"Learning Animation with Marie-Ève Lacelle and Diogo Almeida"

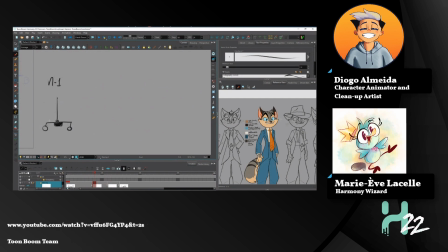But even his antenna will have a different movement. For example, if I want to make the drawing in the middle,
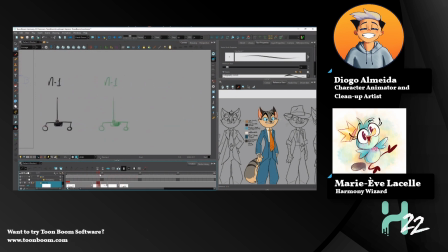the antenna won't be in the middle because it's not with the same material as the rest of the body. Ooh, what's happening? Okay.
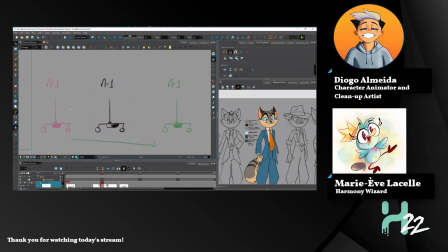The antenna will move in an arc. It's gonna look like a weird S. What happened?
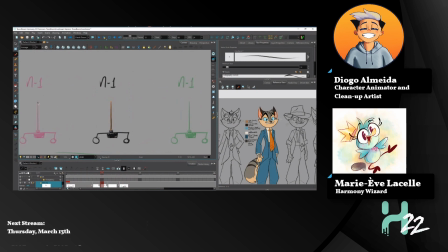Okay. It's gonna go down and up. And all these principles are connected. Yes, connected. That's what I want to say.
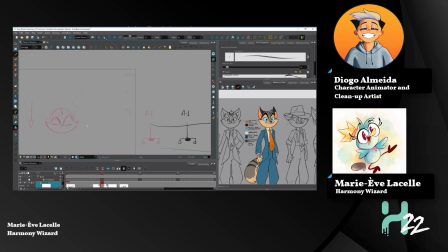Because this also is the principle of follow through. And the principle of follow through is that when there's an action, there are some parts of the
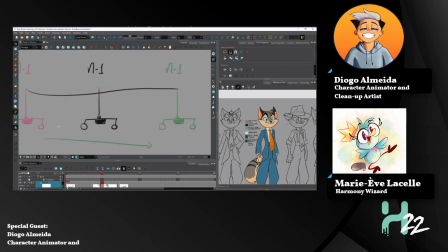object that will move faster, or that will move slower because the force will affect them after the movement begins. And for the antenna, what happened is that the antenna will bend
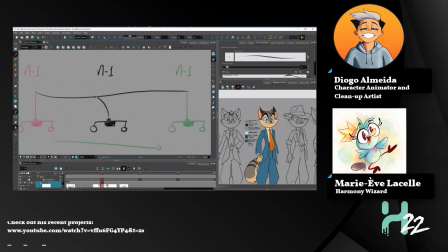before the antenna will bend and will follow the main force, that is the wheels and the motor.
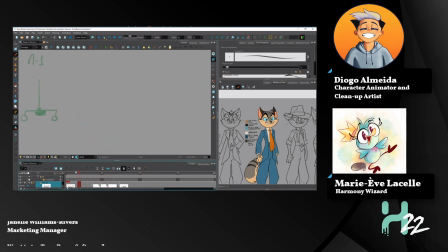You want to add? See? No, I think that's pretty good.
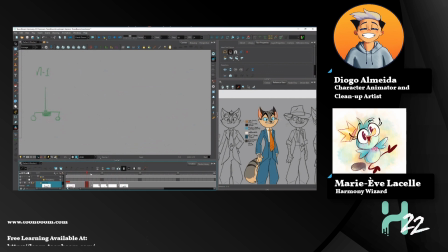Because it drags behind, and yeah, I think that works. Okay, and I mean, we're gonna talk about the settling and the overshoot and stuff, but that's for later. that's what I'm gonna say.
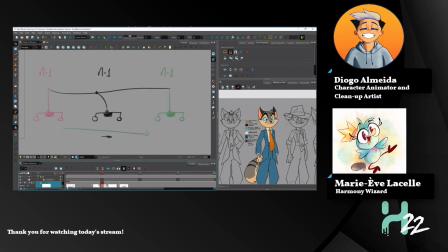Yeah. Quick, quick, quick, quick, quick. Quick, quick, quick. Okay. Also, because there's a thing called momentum, the momentum, and it's
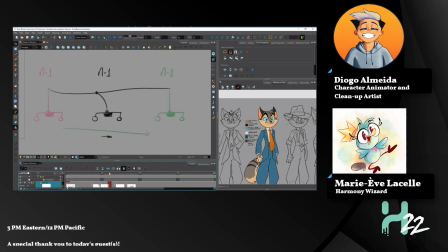the force of the movement, the momentum. It won't stop right away. You need to lose energy, and that's what happens when the M1, it will reach the end.
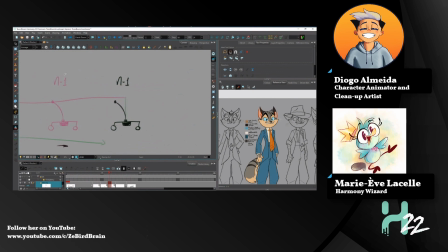But the antenna, because it's carrying also speed, it will, actually I can do this, like this. The antenna will
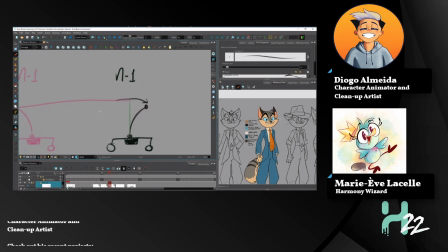overshoot final voltage here, because there's some energy that needs to be released before coming to its original form.
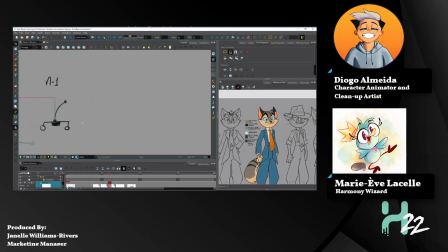And we see a lot of that, for example, in hair or clothes.